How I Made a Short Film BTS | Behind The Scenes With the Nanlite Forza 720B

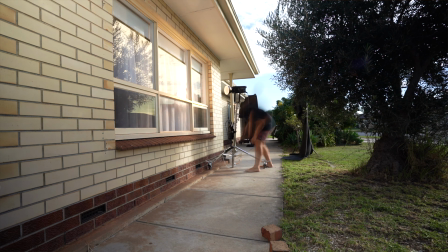262s
We've got the 720B acting as our sun outside that window shooting through. We've got it all flagged out.
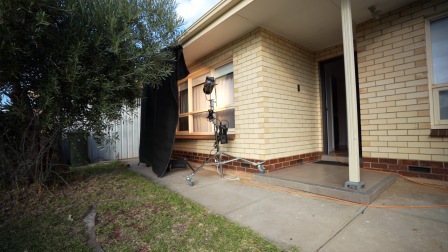268s
Pretty much the same setup from the bedroom, just moved it a couple of windows down, and here we are.
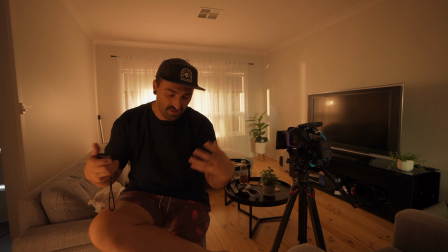272s
We've got a Parvo Tube here at 2700 Kelvin, just so you can see me here and throw a little bit more of that warm light around.
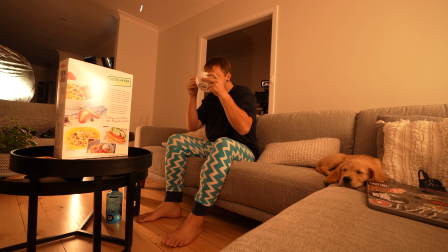279s
Also got a Forza 300 behind us with the Fresnel.
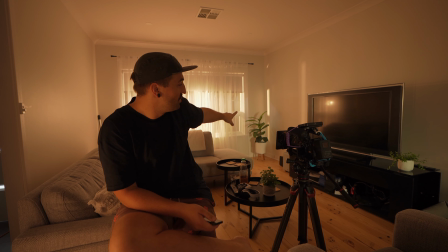281s
That's shooting at 15% into a gold reflector, which is giving us a nice little bit of extra little light in the corner.
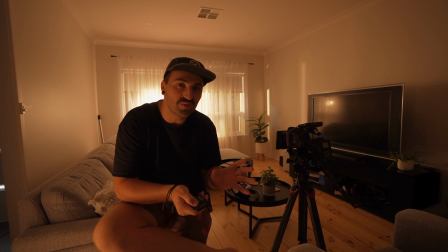288s
If I turn that off, you'll see it's not doing a ton, but it's these little things that really bring your scene to life.
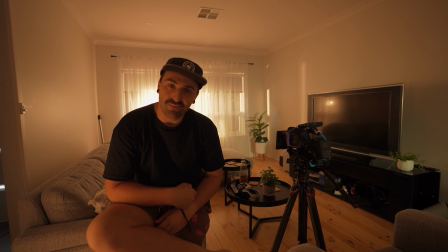295s
So let's turn that off again, and we'll go back on. So I'm gonna have to start shooting this scene, and this is how it turned out.
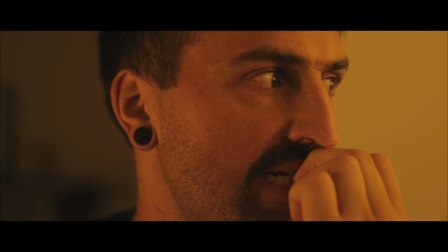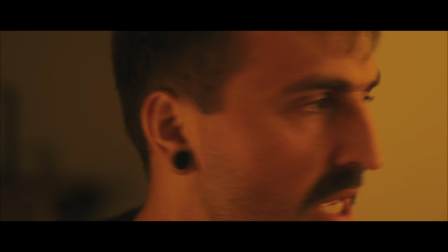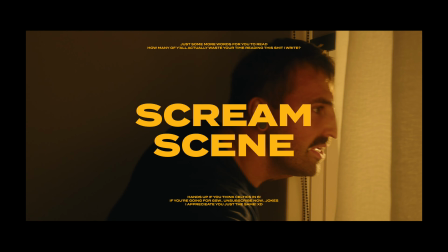314s Keep your locked and your windows shut.
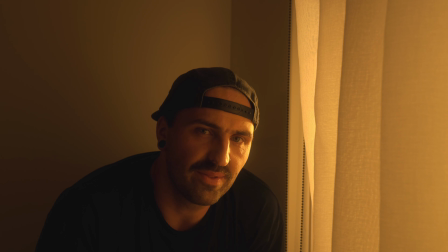321s
So this is the shot where I start screaming out the window, start slapping myself, and I actually kind of like the shot.
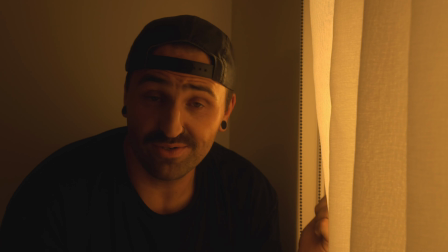327s
I think the frame looks really awesome. We've still got the Forza 720B in the exact same spot.
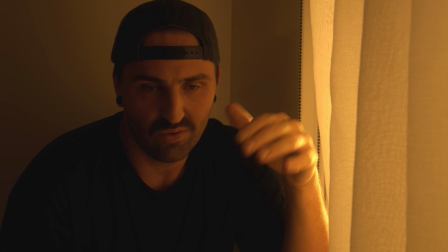332s
We haven't really moved it all day. It's gone back and forward a little bit depending on what angle I want it in, but more or less 90% of the time it's been in the exact same spot.
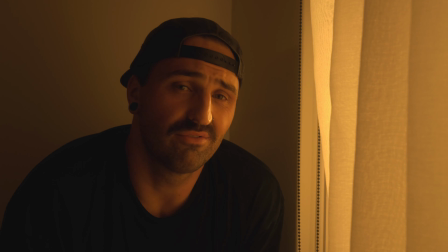340s
Just been moving these little parvo tubes around depending on where I want the little accents, little hits of light,
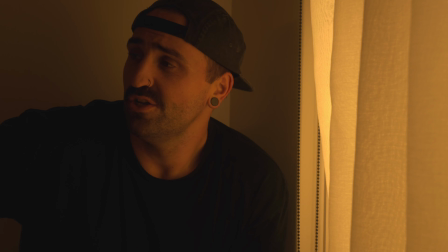346s
and that other Forza 300 with the Fresnel shooting into that gold reflector has stayed the same the whole time.
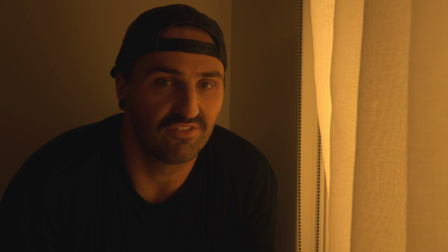351s
Just the intensity of light has changed a little bit.
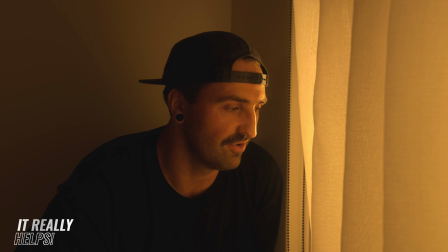354s
So all day these curtains have given us a real nice amount of diffusion for light coming into the room, but for this scene where I kind of scream out the window, they actually give a nice bounce.
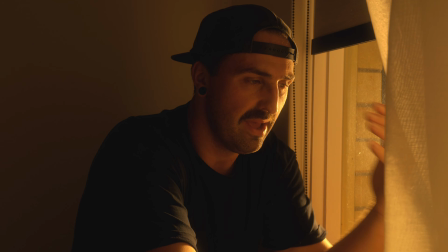363s
There's getting quite a hard light here from the light just outside, but that's bouncing back into my face and kind of lighting up the other side.
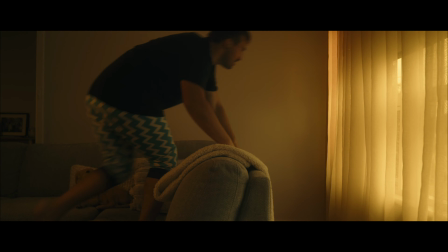369s
So it looks really cool. But these curtains are normally over here, and it was a little bit awkward to try and pull them across and try to slap my face without them kind of falling back.
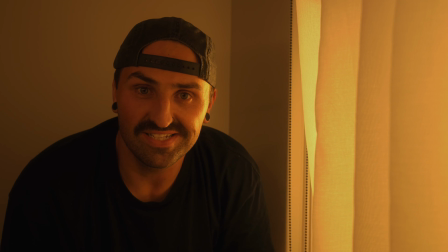377s
So what I had to do, get an apple juice container and just weight the curtains down. So if you've ever seen this page, Shitty Rigs on Instagram, that is exactly what this was.
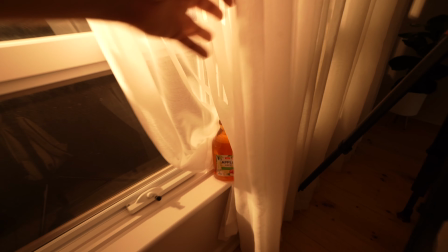387s
This is the apple juice container that's holding the curtains back so they don't fall through here.
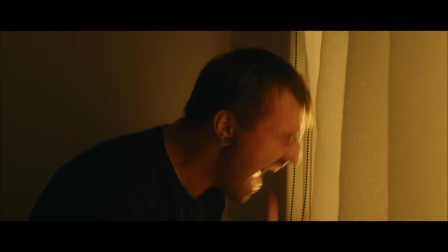392s
But you can't actually see this gap on the main camera over here. So that's pretty cool.
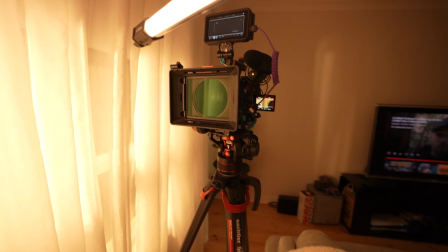397s
Just a little trick of the trade.
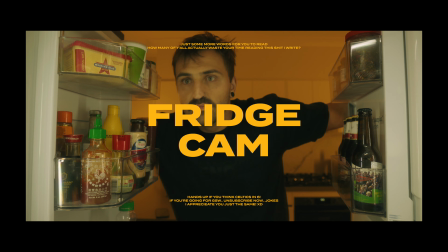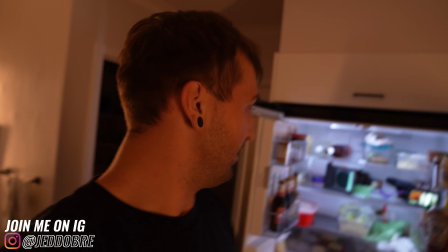404s
Now for the camera in the fridge, obviously it's the easiest trick in the book, everyone does it, but this one, because I had the camera fully rigged out, I had to deconstruct it.
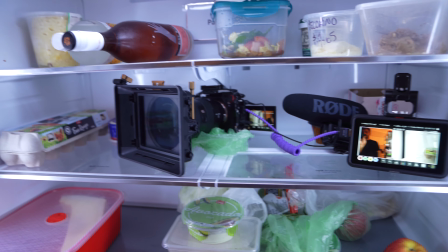412s
So I've got the mic and I've got the Ninja over here, so everything fit in pretty nicely, and to light this,
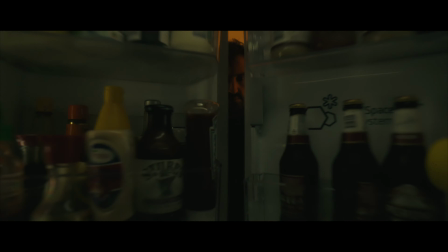417s
all I used was 2 different parvo tubes, so came out pretty good,
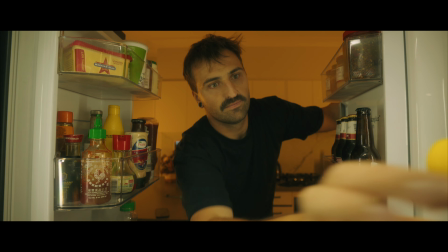422s
I think. I haven't seen the final clip yet, but I think it came out good.
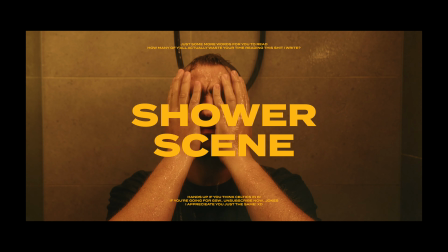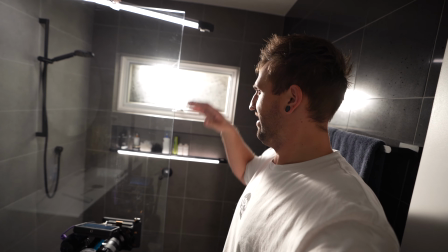432s
This is our bathroom scene. No doubt the audio is going to be terrible, but let's just bear with it for now. We've got the 720B shooting at 2700 Kelvin coming straight through here.
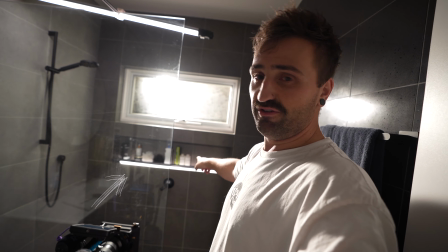441s
I've got a 30C parvo tube down here and one up here.
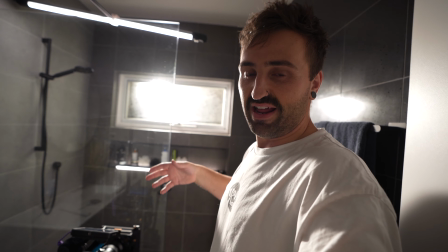444s
These just giving a little bit of extra field light and a bit of accent light, and that's taking the scene from looking like this to this.
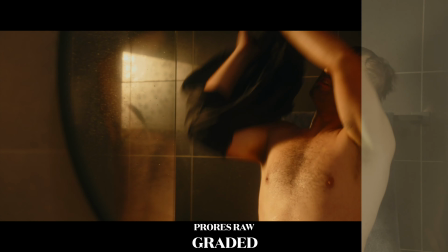456s
This lighting will stay fairly similar to this for the rest of the bathroom shots. Obviously, sometimes one of these lights might be in a scene, so for that shot, it will actually be removed.
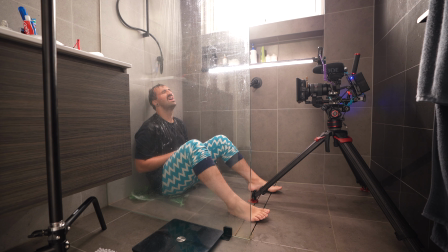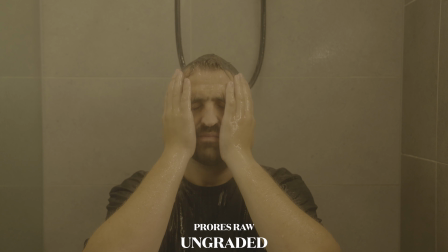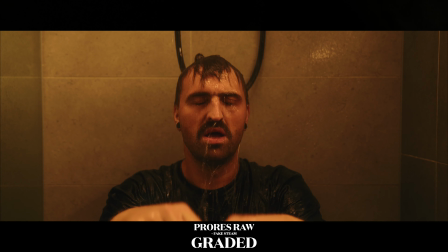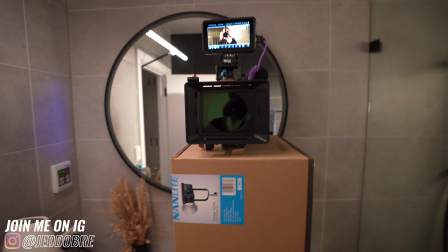491s
So this is my janky homemade tripod setup for this shot. For the front on, my tripod wasn't going to fit, so I just chucked it on the empty box. So sometimes you just got to make do with what you've got. So I hope you enjoyed that little behind the scenes video of that short film that I made.